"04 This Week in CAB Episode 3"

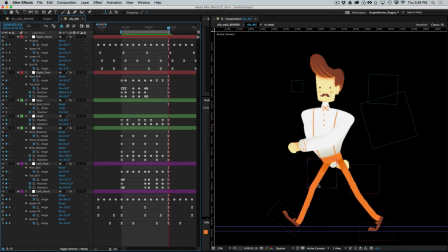Now this walk has some other issues. The arm swing in back needs some work. And there's a few other small things, but I want to just focus on the knee wobble for now. So for one thing, I want to point out that there's a knee wobble in the back of the back knee there a little bit.
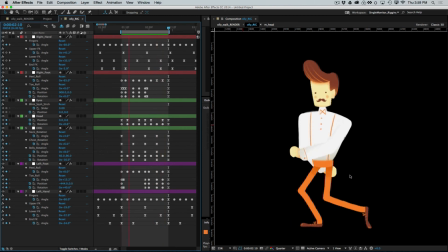I'm going to ignore that because we did cover how to fix that. So if you want to fix that back wobble, watch my video.
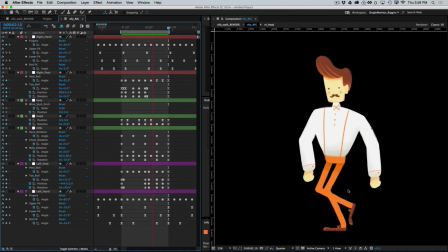I go through that in some detail. But you can see as the legs come forward that we're getting these kind of awkward pops in the knees as each foot comes down.
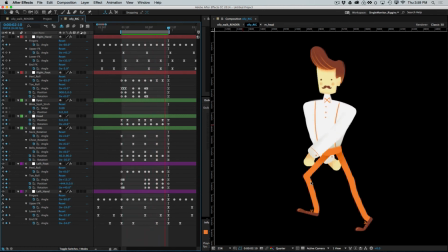And again, I know a few of you ran into this. Now, this is quite frankly a little bit trickier issue to solve.
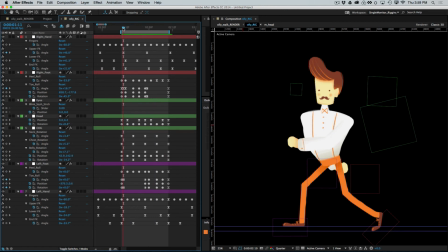The issue here, as we discussed earlier, we pointed this out earlier, is that basically the foot goes straight as it comes into its passing, and then it bends right away again as the weight is taken,
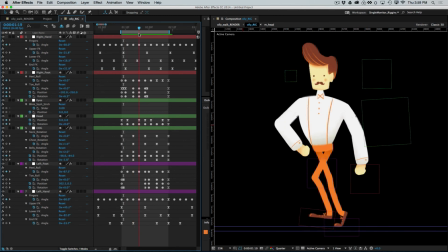and as it comes around, it's bent, it's bent, it's bent, and then it goes straight, bent. Okay, you can see it really clearly right there. Bent all the way through, bent, bent, bent, bent, and then just straight, bent.
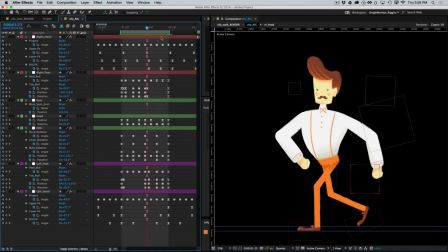Basically one frame where the leg is straight. So that's what's causing that little pop right there. As I said, this is pretty common, and to a certain degree,
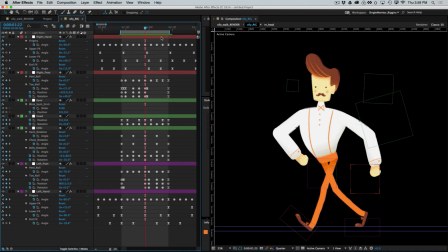you have to accept a small amount of that knee popping in some situations because it is the nature of the beast to a certain degree. You do have to stretch your leg out and to take the weight, and then when the weight comes down, the knee is going to bend. But we can minimize this once again with the motion graph editor.
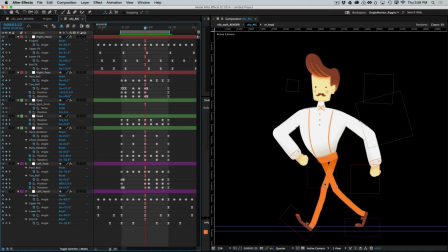And it's similar to what we did to fix the back wobble, in that what we're going to do is adjust the ease into this position, but what we're going to be looking at instead is the position value of the foot controller coming forward. So let's look at this here,
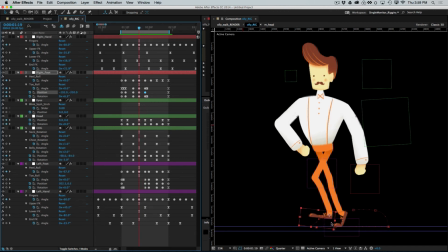and what's happening is we're staying bent all the way through, and it only goes straight right here. If, like with the heel, if we can get it to go straight a little earlier, it'll smooth this out quite a bit.
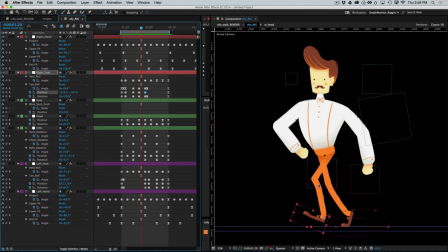Again, this is the kind of thing where there's only so far we can go. Like I would have to keep you guys late to really solve this, but I can show you guys how to get at least part of the way. So what I'm going to do is I'm going to come a frame or two even before the foot comes out,
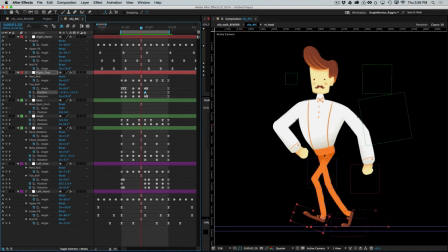and I'm going to grab this guy, and the first thing I'm going to do, so this is the position keyframe coming into this position where the contact is. First thing I'm going to do is add an easy ease, and that's going to help us some. And by the way, you also notice I only did easy ease in.
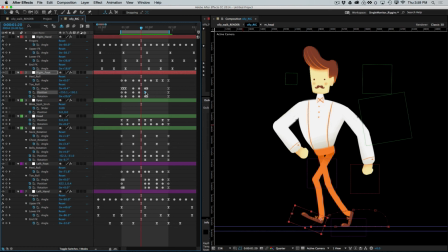Do not do a standard easy ease, because remember we want smooth interpolation coming out as it drags along the ground here. But in easy ease in, that gets us part of the way there, but it's not quite going to do it. Now I'm going to RAM preview. Please just watch just the front foot.
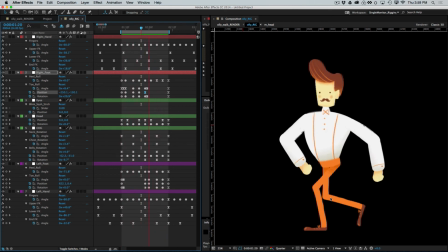And I don't know if you can see, but it's already a little better.
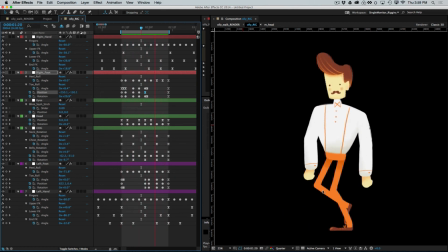It's already not quite so violently popping as it was, but we can improve it even just a little bit more.
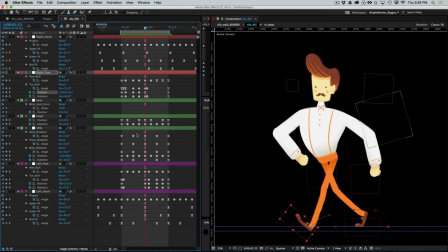So what I'm going to do is I'm going to again go back a couple frames from the end, and I'm going to grab that guy, and we're going to go to the motion graph,
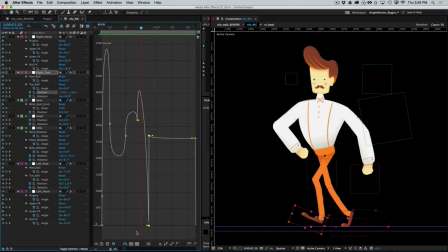and again I'm in the speed editor here. And what I'm going to do is I'm just going to pull some influence from this key, and we're just going to stretch that foot out, maybe not all the way to straight, but really close. And now it goes pretty much straight a couple of frames before.
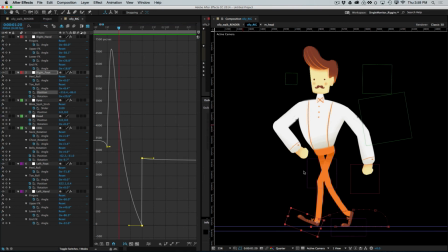And let's see if we've essentially solved that. Yeah, much better.
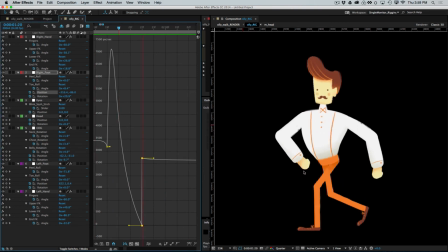Okay, see how that it's not giving us that crazy pop.